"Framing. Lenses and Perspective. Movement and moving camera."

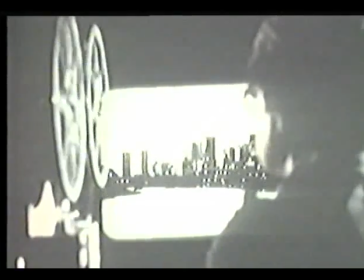4:32 So the frame around a moving projected image becomes the edge of the real world and the beginning of the world that the filmmaker is revealing to us.
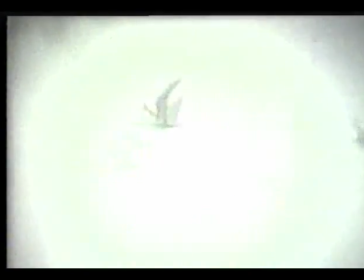4:41 It's more like looking through a window than at a flat picture. When I look through a window, I'm aware of the boundaries of the window frame, and I can move to change those boundaries.
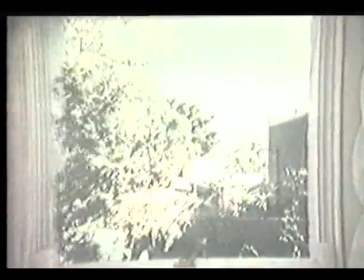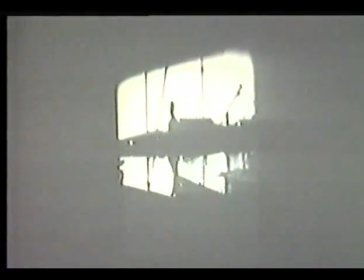5:03 But the audience watching a screen can only see what the filmmaker has chosen to show.
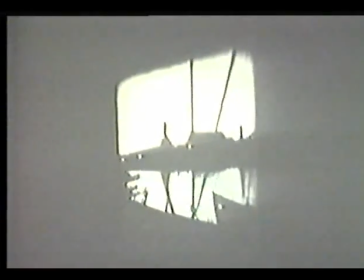5:09 And because that is all the audience sees of the filmmaker's world,
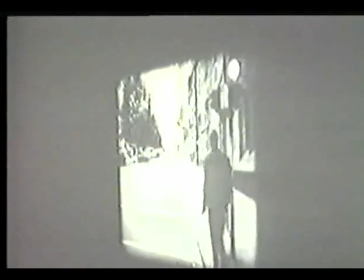5:13 this series of images can create its own reality, its own unique time and place.
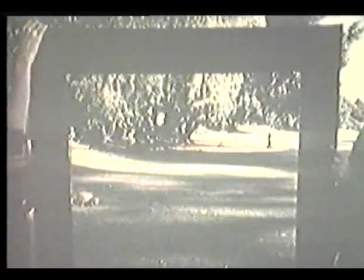5:18 The camera puts a frame around the world. and it can isolate sections of the world.
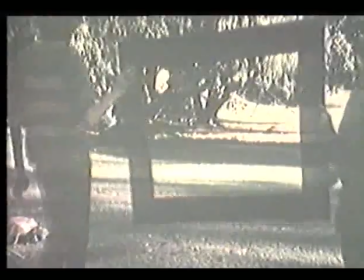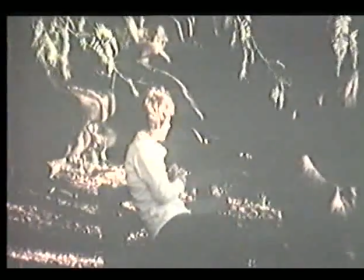5:35 It enlarges those sections to fill the whole screen. So in one way, we are seeing less of the world, and in another, we're seeing more.
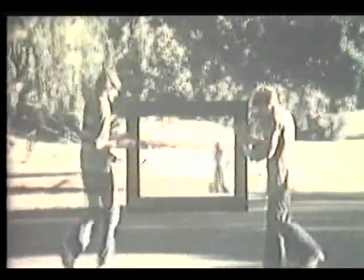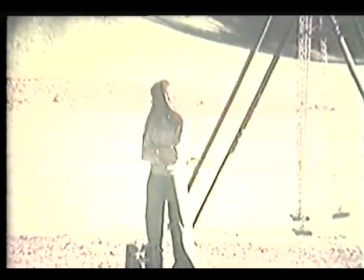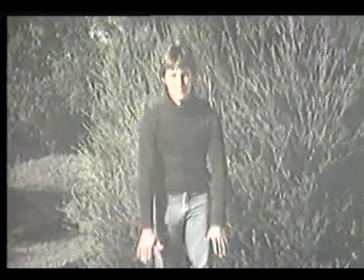5:55 Here, Tom is going to touch the edges of the television frame. He's discovering the space he occupies on the screen.
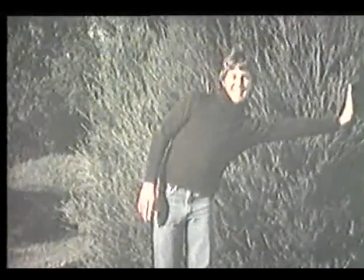6:04 People off camera, especially the crew, need to know where the edge of frame is so they can work outside it.
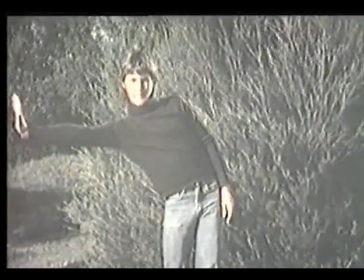Antonioni is quoted as saying, "The beauty of a shot depends on whether or not it explains what it seeks to explain." That's what I'm getting at when I say you could subtitle this film, "How much do you want to show?" Where you put the frame and how much you show depends on what you're trying to say.
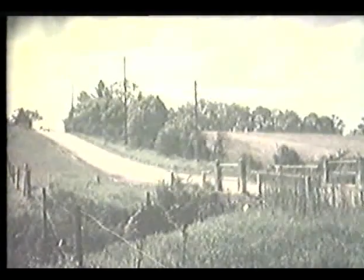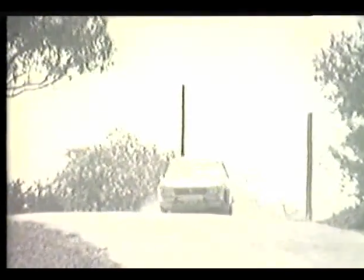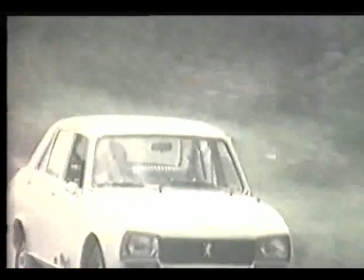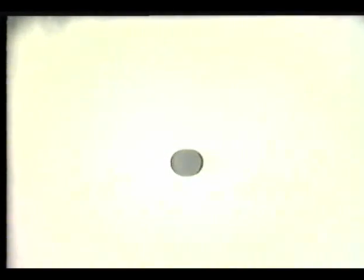7:00 The space around this black shape makes it seem very small.
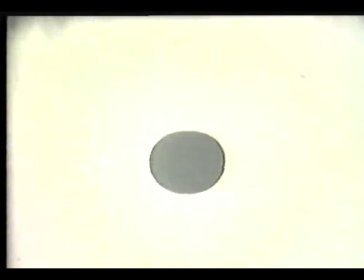7:06 But when it fills the space, it can appear to be forcing the edges of the frame away, or sucking them in.
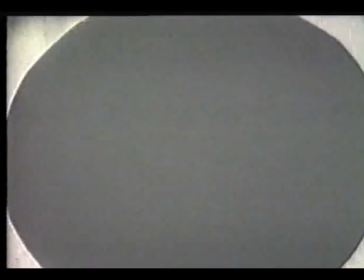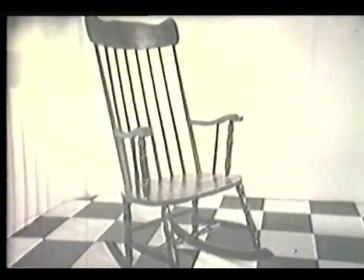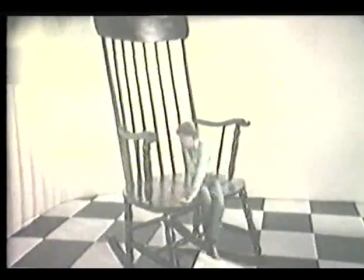The scale, or size of things in relation to the frame, becomes more important than their real size.
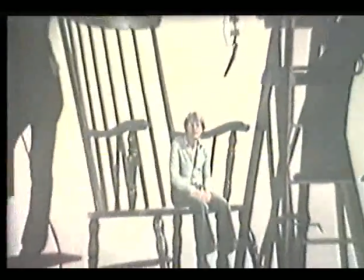7:35 And there's a connection between the frame and everything within it.
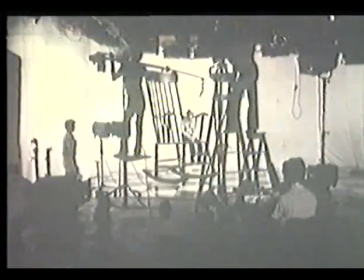7:41 So what sort of thing is the frame?
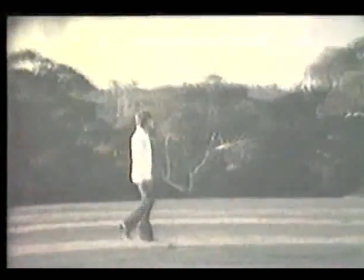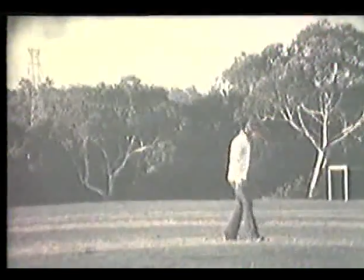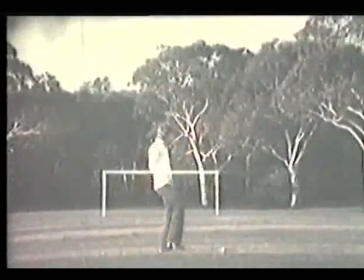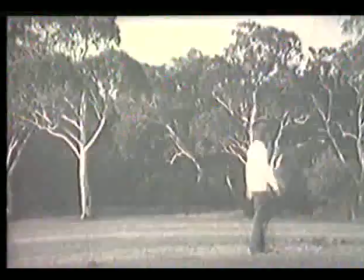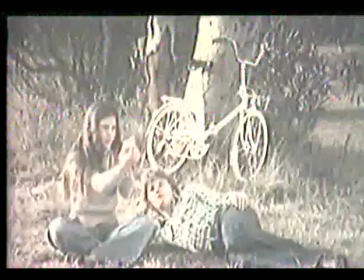8:10 Can direct the attention of the audience to specific parts of the screen and create a frame within the frame.